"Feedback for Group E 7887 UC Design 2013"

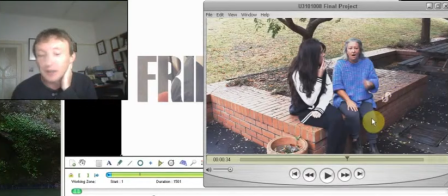(5:20)
I think metaphorically you could start by having these dollar signs going on some different tracks and maybe applying some different effects to blur them out and make them look, and use some turbulence or something like that,
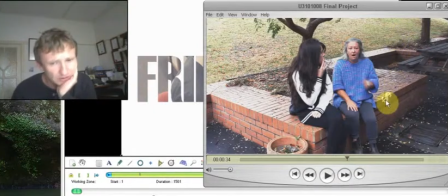(5:40)
some noise or displacement effects to grab that and make it spill out a little bit more like smoke. So halfway up you could have completely blurred it out and then used some sort of distortion function to distortion effect rather, to make that dollar turn into smoke.
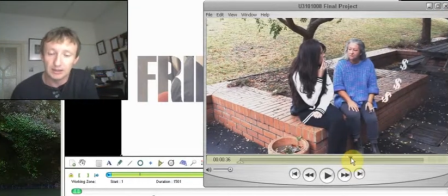(6:00)
And a bit more. I think that the $3 signs probably just touches on the so you're not losing the message.
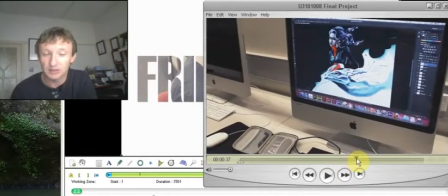(6:11)
And here you're saying what Society Thinks I Do. It's a beautiful painting, and I think that it's done really well, but I perhaps think that you either have to stick with your one idea of Society Thinks you waste money,
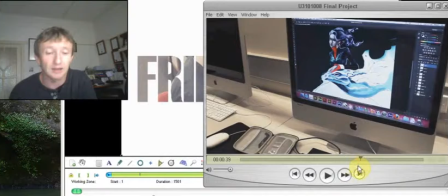(6:25)
or Society thinks that I draw pretty pictures. And I think that if society saw you painting pictures like that, they'd probably think that you're not wasting your time. It's actually very, very nice.
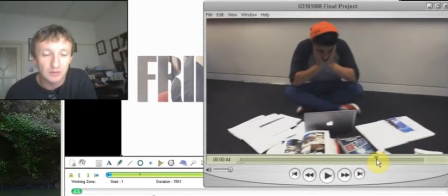(6:37)
What I think I do here, I think that this is where a close-up would have been really good to show the terror
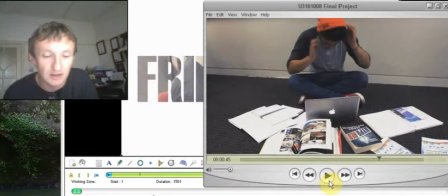(6:46)
and the look of desperation in his eyes as he doesn't know what he's doing, and he feels the stress and pressure of awful teachers making them do awful things in short periods of time.
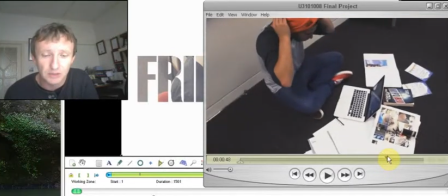(6:58)
To really bring in the drama there.
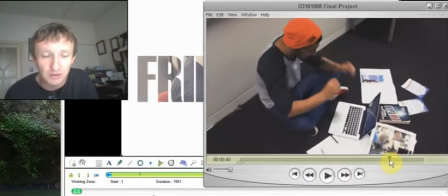(7:00)
So you might have, like you're playing with your camera here, increase the sense of confusion.
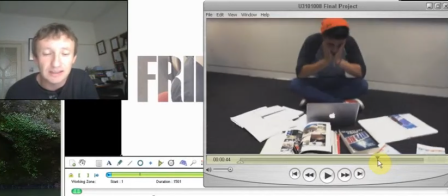(7:08)
But again, there's a distinct lack of
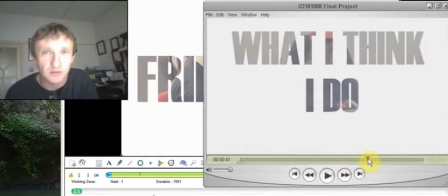(7:12)
message, I think, or at least the extension in terms of the graphics is how you're working with the message.
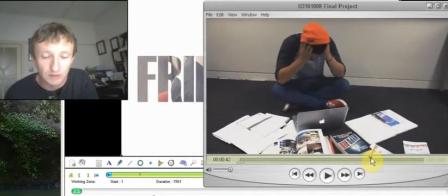(7:17)
So what I think I do, and if you think you work really hard, maybe you should have done something with the piles of books, to the point where you can't see him anymore. He's so covered in books and impossible to see him.
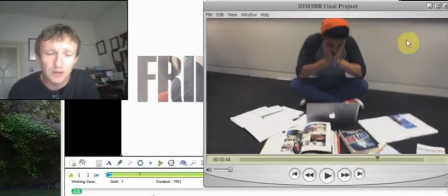(7:32)
So that could have been done as well with graphics. It could have been done where you feel, or you could have had pieces of paper, for example. You could have covered him in paper and then just show this little hole of a window where he's able to escape through all the work that he has to do.
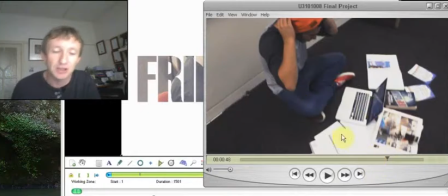(7:49)
You're kind of implying that here with the layers of paper you got here. But I think that you could have perhaps as an animated thing,
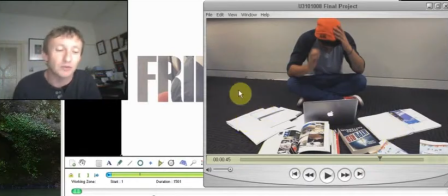(7:56)
you could have started having there and then maybe introduce one piece of paper, two pieces of paper, and before you know it, you're like that guy in the accounting ad where he's absolutely covered in paper.
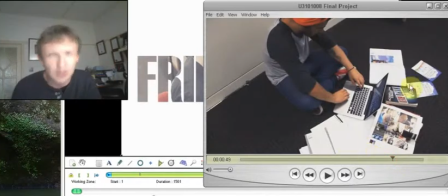(8:04)
So that might have helped to reinforce the message, and again, use more graphical elements to reinforce your message.
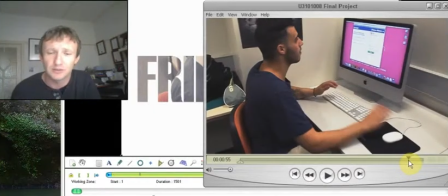(8:13)
What I actually do, you started to do that. I think this is good. We started really well with the Facebook.
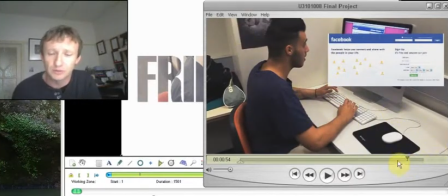(8:19)
I think that you still have a lot of other room that you could have used to do other things besides Facebook.
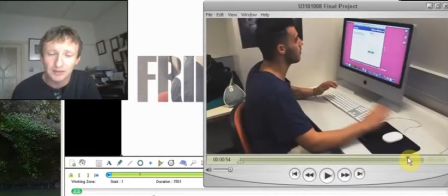(8:26)
And this is really good, but I still feel that you could have had Facebook, Facebook, Facebook, Facebook.
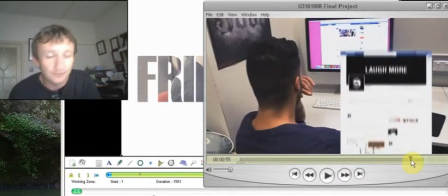(8:35)
What I actually do is on Facebook, and then possibly even a tweak about I'm working really hard on my
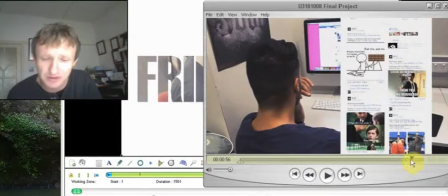(8:44)
motion graphics assignment, as you can see,
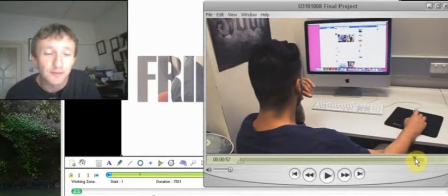(8:51)
and just to fill that up, to recreate the mood a bit,
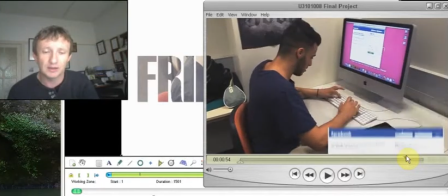(8:58)
because you've used it there, and I think that the Facebook thing, you could have
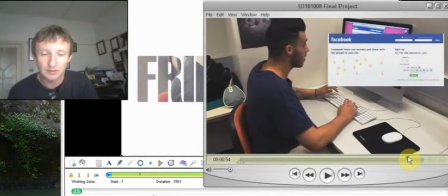(9:07)
perhaps thought of something what you could do with that, because it's not really large enough.